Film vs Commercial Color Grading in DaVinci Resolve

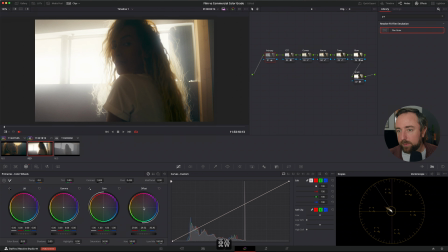16:19 You can download assets and apply them over your footage, but we're just going to use this time.
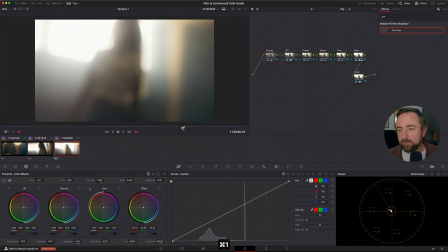16:26 After all these adjustments, let's run through our node tree one more time.
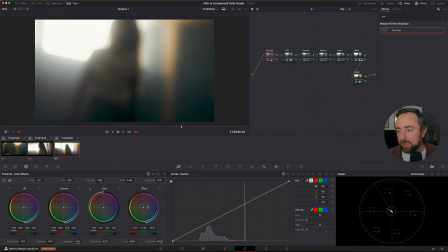16:30 So this is our Rec 709 conversion from log using our CST. Then we have a primary adjustment, pulling the footage down into the shadows a little bit.
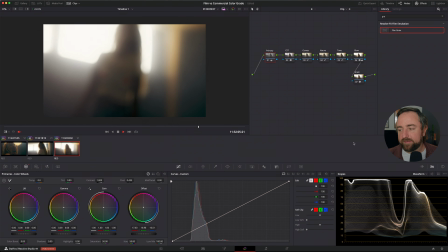16:42 And then we've got our curves adjustment, creating that split tone look, teal and orange.
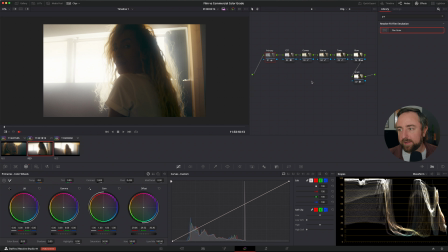16:48 Our hue versus, just to kind of refine the tones a little bit. We have our tone curve to add some nice contrast. We have a glow, and we have the grain.
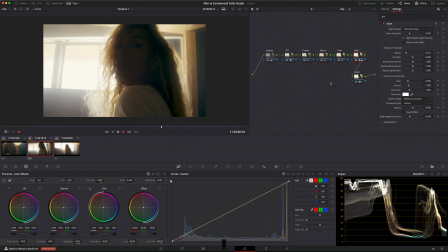16:58 And there is our film look on our hero shot. So next thing we just have to do is apply this to the other clips.
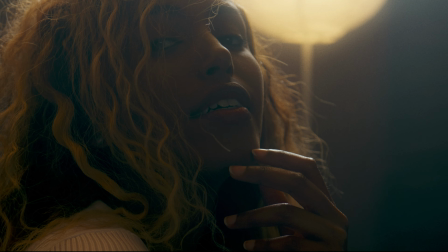17:06 And the way that I like to do that is I like to hit option 1 on the keyboard, and that saves a memory.
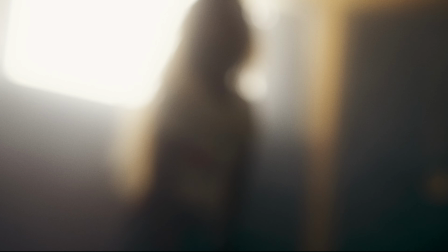17:14 The other thing I like to do is just right click and grab a still, and I can see that in my still gallery now.
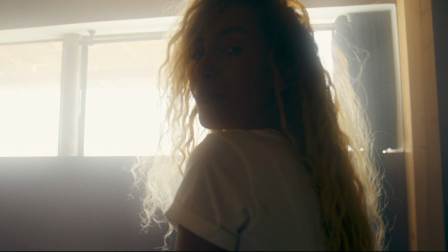17:20 And then I like to go to the other clips, and you can either hit Command 1,
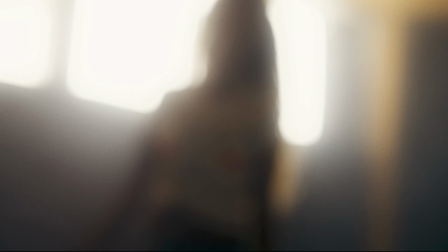17:26 which will apply that grade to this clip, or you can hit the equal sign, which will apply the grade prior, or you can go to your gallery and you can right click and hit apply grade.
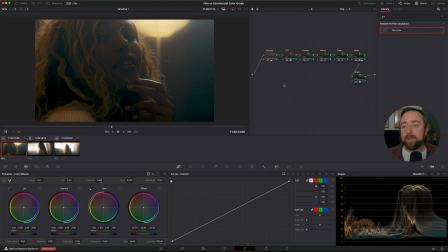17:37 And all of those different methods work. They all do the same thing. Now I can hit Command W and it'll turn on my wipe, which will show me the gallery still that I just grabbed, and I can switch back and forth between them. Now this is kind of where my shot balancing is going to happen,
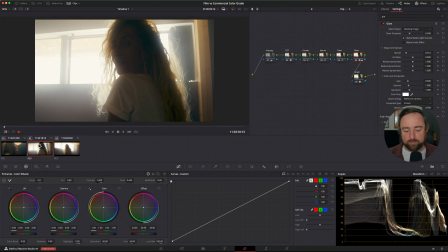17:54 and I have a decision to make here if I want to see her face at all and how much I want to blow out the highlights.
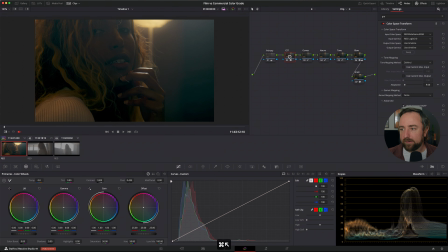18:01 And this is definitely like a pretty cool look.
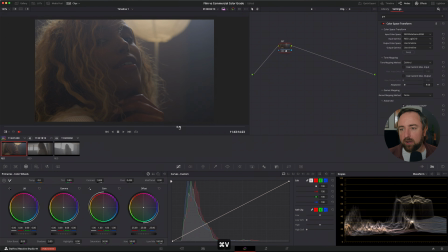18:04 You can barely see her face, but I kind of like it being a little bit more mysterious in the shadows. The next thing on my vector scope, I can see that this one is pushing a little bit warmer because it's in this quadrant,
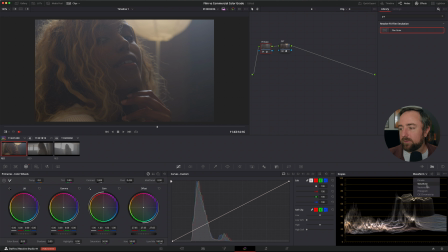18:18 and this one is pushing a little bit cooler. So I'm just going to bring this one down and push those shadows into a little bit of a cooler zone. And flipping back and forth, you can kind of, you know, line up the masses of the two and make sure that they're matching.
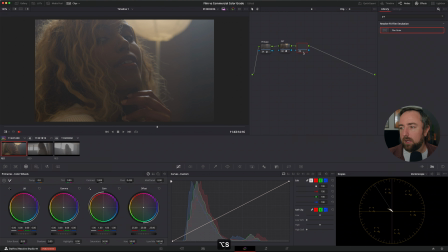18:36 And that looks pretty good to me. This one maybe could sit a little bit warmer. That looks kind of nice. Then we're going to apply it to this shot and scroll through. And I think this one is a little bit bright, so we can bring that down.
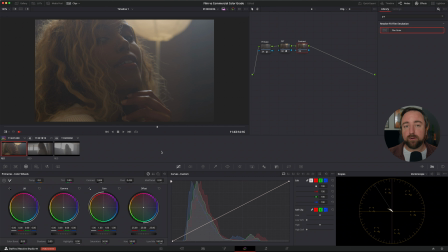18:50 And we'll A/B it with the other one and maybe warm this up a little bit to line up better. And now we've applied it to the 3 clips. Now, obviously, our window light is getting pretty bright. We could do a little bit of work to bring that back in these shots.
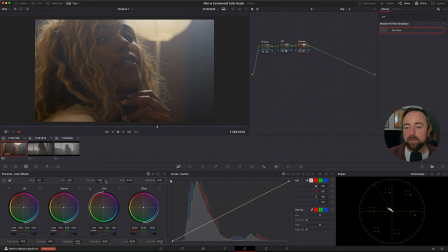19:09 We can go to our glow layer and just bring down the bright region recovery to bring back some of that detail. But it doesn't bother me that much, and I kind of like how bright it gets. So for this example, it's not too bad. So that is our film look, and it's motivated by emotion. It's motivated by lighting and set design and color. And we've really created an emotion. We've kind of pushed into the mysterious, almost sensual tone of this footage.
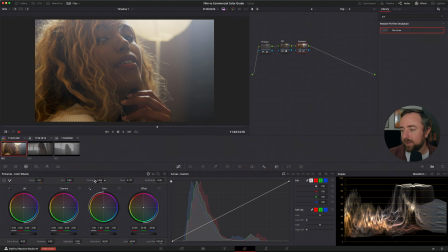19:42 And we're trying to create a emotional response in the viewer to tell whatever story is being told here. All right, so now let's work on the commercial grade for this footage. Now we're going to be going a completely different direction for the commercial grade. We're going to be creating a look that pushes into the highlights, that highlights her skin tone and makes the subject pop against the background. And we're going to be using some techniques to make a really nice, clean, warm, inviting commercial look for this footage. What I'm going to do is I'm just going to reset all of these clips, and I'm going to copy our CST before I delete this. And I'm just going to paste the CST back on here so that we're in the same starting zone. And we're kind of going to use the same node structure as before. So I'm just going to create a primary node here. And we're just going to balance it maybe a little bit brighter so that we have a good starting point. And then I'm going to go to my vector scope, and I might just push it a little bit warmer into that quadrant because we want it to be a little less teal and orange look,
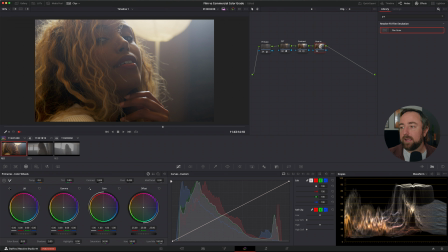20:50 but just nice and warm and inviting. Next, we're going to go and make a node after our CST. I'm going to create a new label and call it contrast. And in this node,
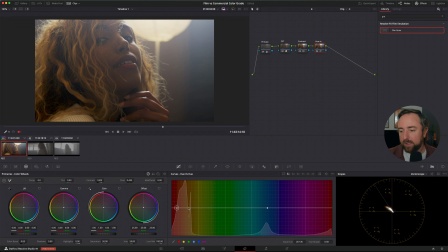21:04 I'm going to show you kind of a technique that I like to use that's really quick and a really easy way to kind of push the exposure around and create a nice look. And that's using the contrast and pivot tools. And so in this node, I'm just going to increase the contrast a little bit to a point that feels kind of nice.
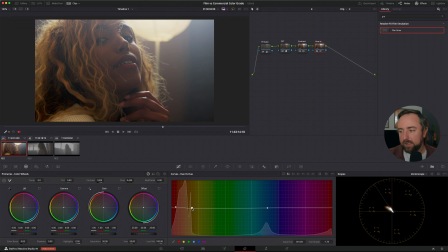21:23 And you can see my shadows are getting pushed down. So now I'm going to decrease the pivot. And this is kind of adjusting the middle point of the contrast S-curve that it's creating. And what we can do here is really push it brighter. And as I bring down my pivot, more of the midtones are getting pushed up.
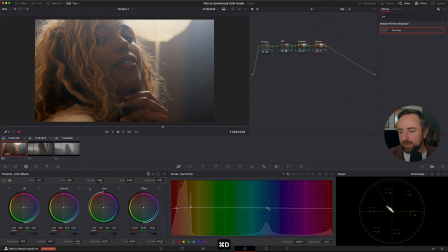21:43 And I should be looking at my waveform here as I do this adjustment. And you can see as I move my pivot, it's changing the center point of that S-curve. And as I increase my contrast, you can kind of see where the tones are being pivoted around.
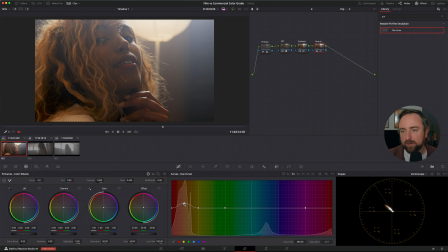22:00 So if I move my pivot up and then increase my contrast, you can see that it's, pushing it from a different point. If I move it down, so you can kind of play with these two tools to make kind of a slightly different look.
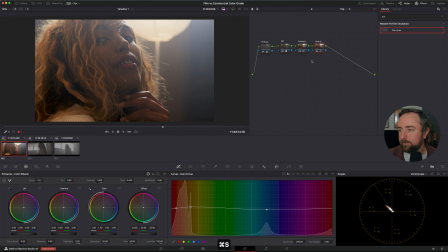22:17 And for this one, I kind of want the shadows to, I'm going to turn on my eyedropper, and I want the shadows to be hitting, not as dark of a point as our film grade.
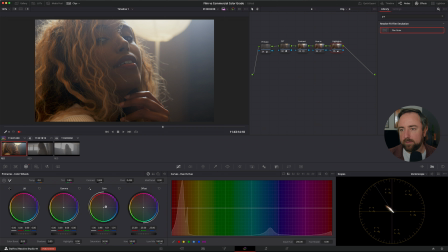22:31 And I want them to be sitting kind of, her whole face to be sitting between 30 and 50 on the waveform. So we have the shadows here, they're sitting around 30, and the highlights here are kind of going around 50.
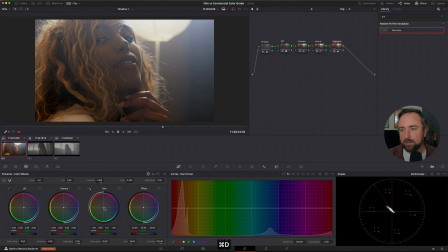22:46 I might bring my pivot down a little bit just to make those work a bit. And we're really compressing our highlights up here. So that looks good to me so far. We can always adjust that later. I'm going to create a new node, and I'm just going to call this hue versus.
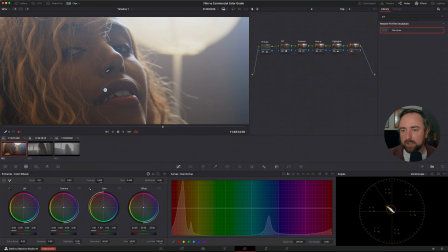23:06 And the reason I'm putting this after the contrast node here instead of in the film grade is because now I have a lot more tones to work with in my vector scope, and I'll have a better source to work with and some nice colors to kind of push around.
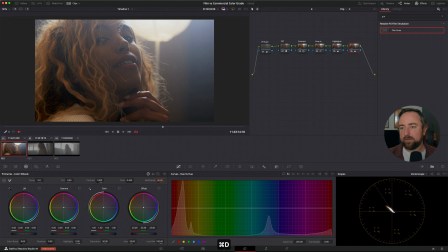23:23 So for this one, maybe I'm going to make a few points, and I have kind of my red tones, and I'm looking at her hair. And I think it would be nice if it pushed a little bit more towards magenta.
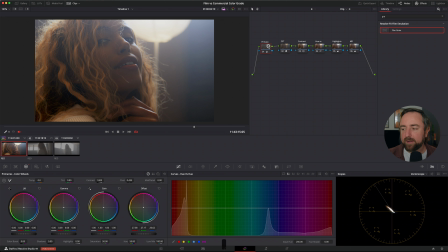23:37 And then I'm going to kind of dial in her skin tone to be, at a nice level. So I'll push those there.
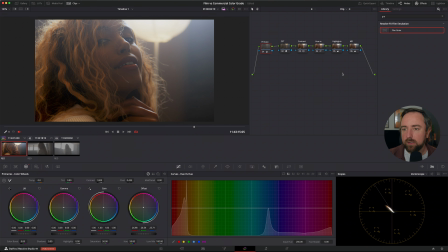23:51 So that just kind of takes that greenish tone out of some of her hair and just pushes it to be a little bit more refined.
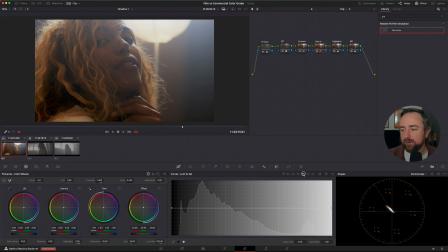24:01 And then for the blue tones, I might push those a little bit this way to be more like regular blue instead of greenish blue, to make it feel a little bit happier.
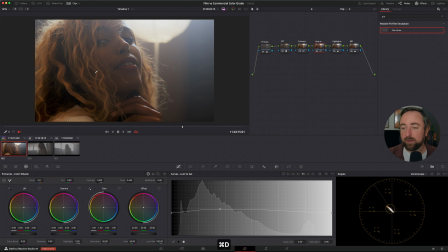24:15 Next thing I'm going to do is go to my saturation, create some new points, and I'm just going to bring up saturation of
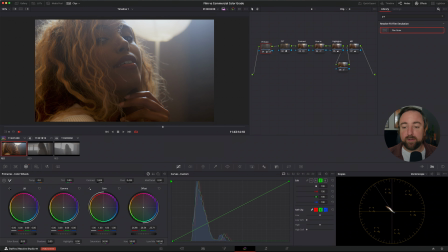24:25 those red tones.